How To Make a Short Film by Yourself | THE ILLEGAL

There are probably easier ways to do it and you can of course just do it as many times until you get it right but that might take a lot of time so it's easier to have some kind of a reference to know how far you have to walk in order to get your face in focus. Okay, the part where I dropped the keys on the floor. I know there's a good chance that you might not quite get it, and that's my fault. Let me explain. The idea was that the main character is dropping the keys on the floor to make a sound to get a reaction from the person he's suspecting to be in the apartment by making the guy realize that he's about to get busted. I know that my acting and the way I executed it didn't quite work as well, as good as it looked on the paper. But hey, now you can learn from my mistakes.
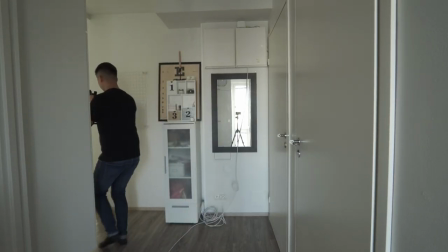The gimbal shot was meant to be this sort of like POV shot from the eyes of the main character
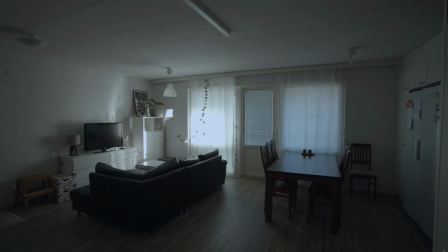walking into the apartment further in to see if there actually is someone else in the apartment,
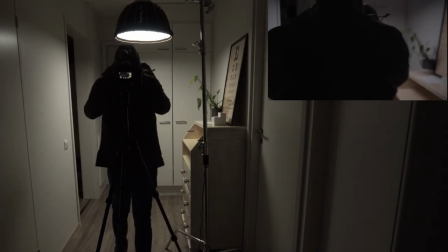only to realize that there's no one. In the following scene the main character is about to take his jacket off until he realizes
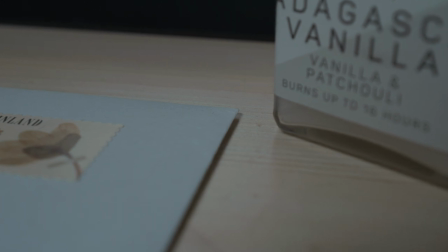that someone has indeed moved the object that he placed on top of the envelope and he notices
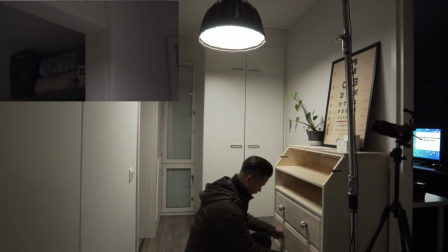that the drawer is closed completely even though before he left the apartment he left the drawer 8 millimeters open and he realizes that his cover might have blown.
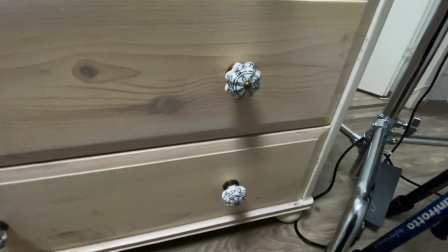To accentuate that the drawer is actually closed I placed two screwdrivers
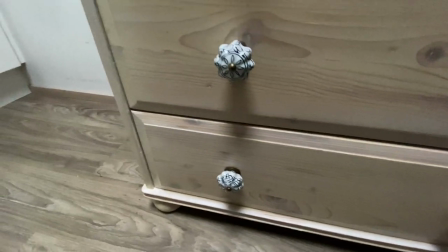underneath the drawer to lift it up to make
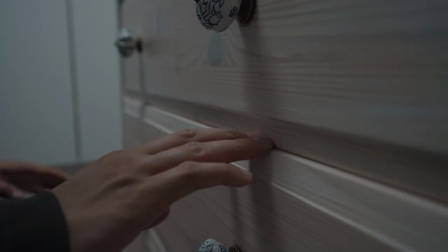the gap as small as possible so that you can clearly see the difference between the gap and between the drawer that is completely closed.
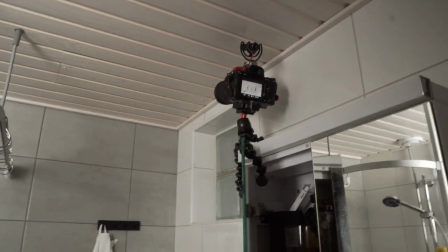That third scene where the character is using the power drill and taking off the hats from the ceiling to get his stuff and put them in the bag, I wanted that to be a very fast-paced scene to accentuate the sense of emergency the character feels like he's in danger and must leave
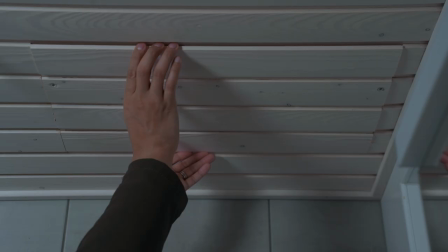very quickly so the shots were some of the shots were like maximum like one
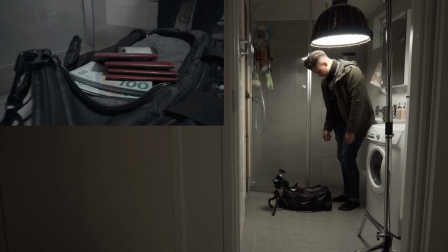second long just enough for the human brain to notice what's happening
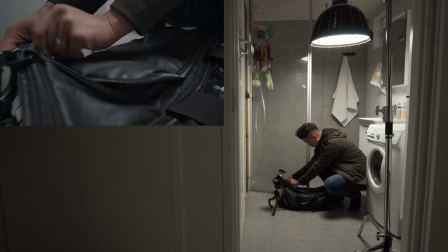but at the same time like convey the feeling of urgency and danger if you enjoyed this video and want to learn more about how to film yourself then i highly recommend watching either one of these videos somewhere here on the screen because i think you're gonna find it helpful as well all right thanks for watching and i hope to see you in the next video take care